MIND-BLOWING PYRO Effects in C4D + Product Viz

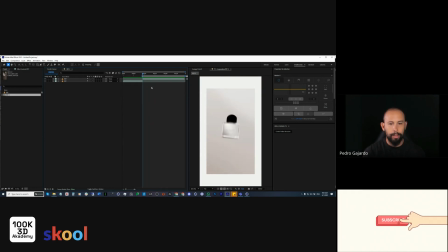(0:00)
So the first thing to do is to understand this animation, this first one. And if you see that the like the bottle is bouncing, subtly bouncing, right? I will put it there. So if you see, it's like subtly bouncing, boom, boom.
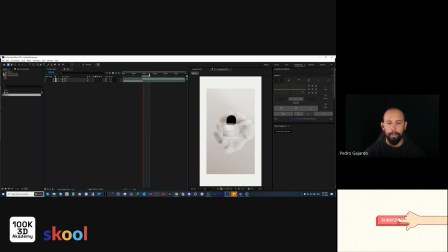(0:20)
Okay, so we are going to recreate that on keyframes first.
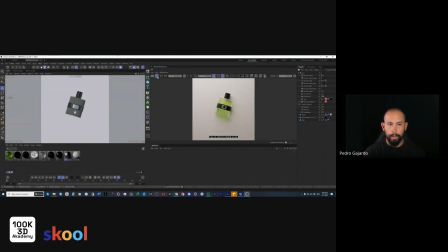(0:27)
So we're going to get out the smoke. No, put the render here, and we're going to focus on this movement right here.
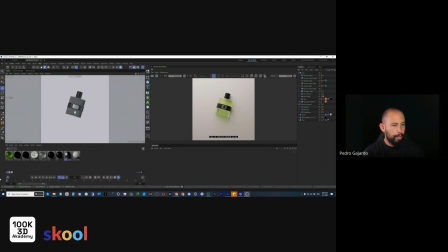(0:43)
Okay, so for example, the bounce here, it's
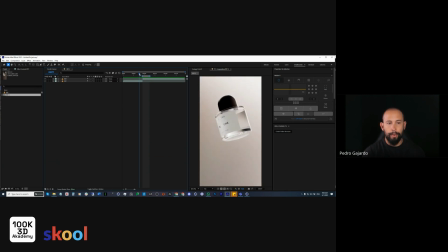(0:49)
you have, because this is coming from the sky, right? It's coming from the y-axis to the bottom. So you need to follow that movement first, because this is the first transition that you have from the y-axis from top to bottom, right?
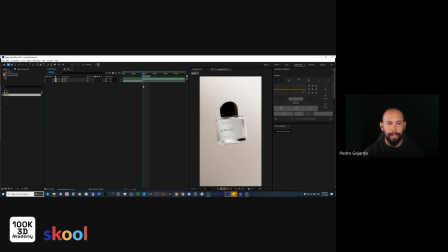(1:04)
Because it needs to going to some place, it needs to land. So for that reason, you need to understand that movement. Okay, so we're going to make it from the sky a little bit, and then boom, rotate, and then come back.
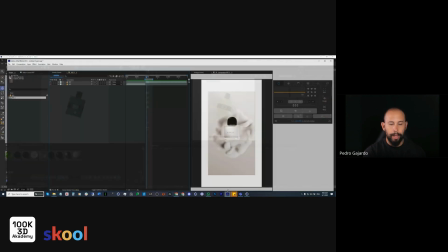(1:17)
Okay, so if you think about it, you always need to understand curves, animation curves, as the intention.
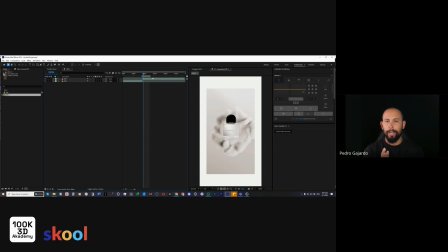(1:25)
Animation curves are pretty simple if you understand the intention that you want to create. So I will show you, a difference between keyframes and curves for you can see.
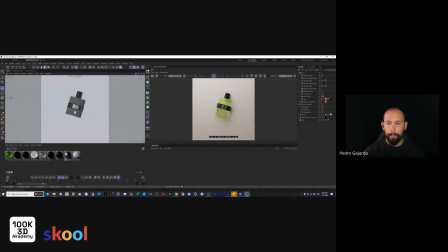(1:36)
But let's do it. So you have here the bottle, and I will put the timeline over here.
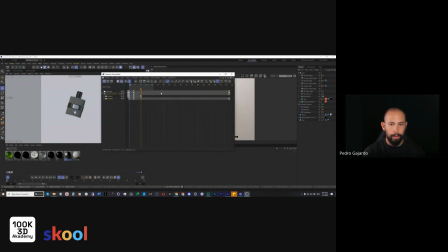(1:42)
So let me put the timeline over here.
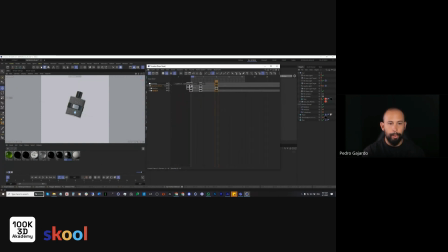(1:49)
And this movement is pretty fast. It's like super, super fast. So it's coming from the sky, right? And it's going down quick, and then bounce, right?
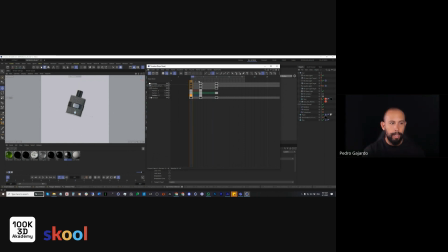(2:07)
And then after the bounce, you will need to see like a bounce back, right? So in the curve, when you bounce, the curve always needs to be like straight. So for example, this is the position.
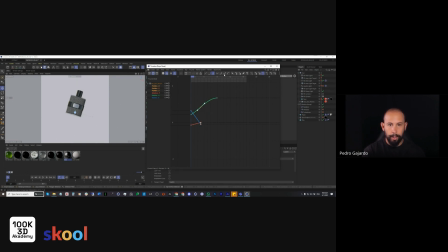(2:24)
If we go this route right here, right, the bounce will not bounce. It will not like it's less bouncy, right?
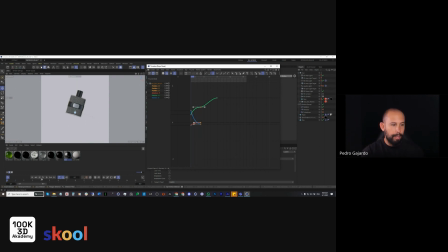(2:38)
Because it's landing smooth. And when it lands smooth, it's like it's not bounced too much. And this movement need to be really strong. Why? Because it needs to like provoke the smoke. Okay, so it needs to be like really strong. So that's why you need to choose in the keyframes, you need to choose like all the way in.
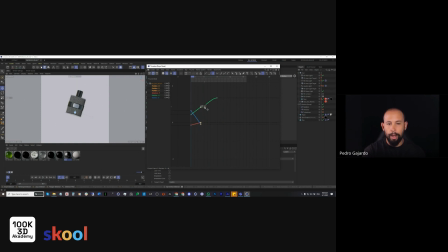(2:57)
And then if you want to go all the way in also here, you go this way, right? You see?
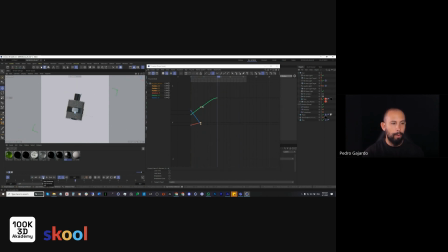(3:09)
Let's repeat the animation for you can see. Boom, right? Boom. And then what things that we're missing here is the bounce back.
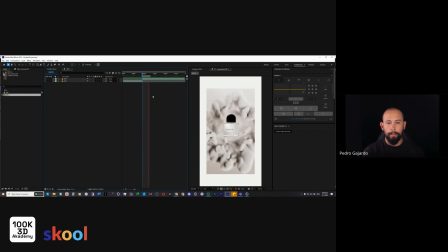(3:17)
So we have here like a bounce back, boom. Like it's almost like a delay, like a right? So we need to recreate that now.
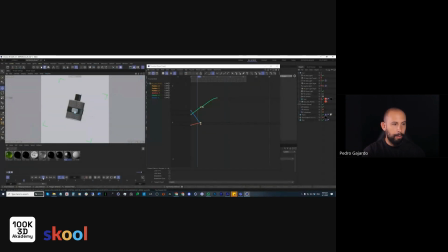(3:26)
So we have this, it's bouncing, and then it's not putting in the position, it's bouncing back again. So for that, we need to get another keyframe. And I do keyframes like this.
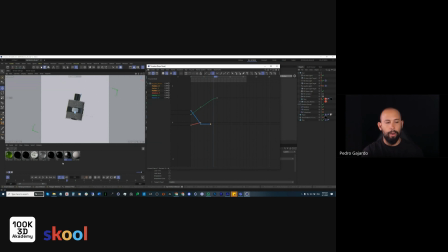(3:43)
When I create keyframes, I create it inside the curves. I don't go to here and create a keyframe. You know what I do is like I pressed in my PC is like Control Shift and I click. So when I say Control Shift, I just duplicate it and then I move it. Like I select it and I move it.
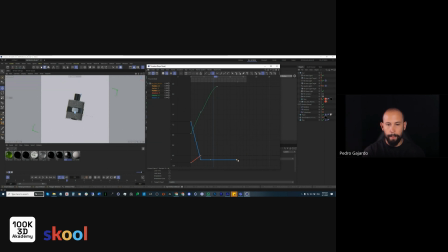(4:01)
For me, it's easier to do it this way, you know? So let's do that.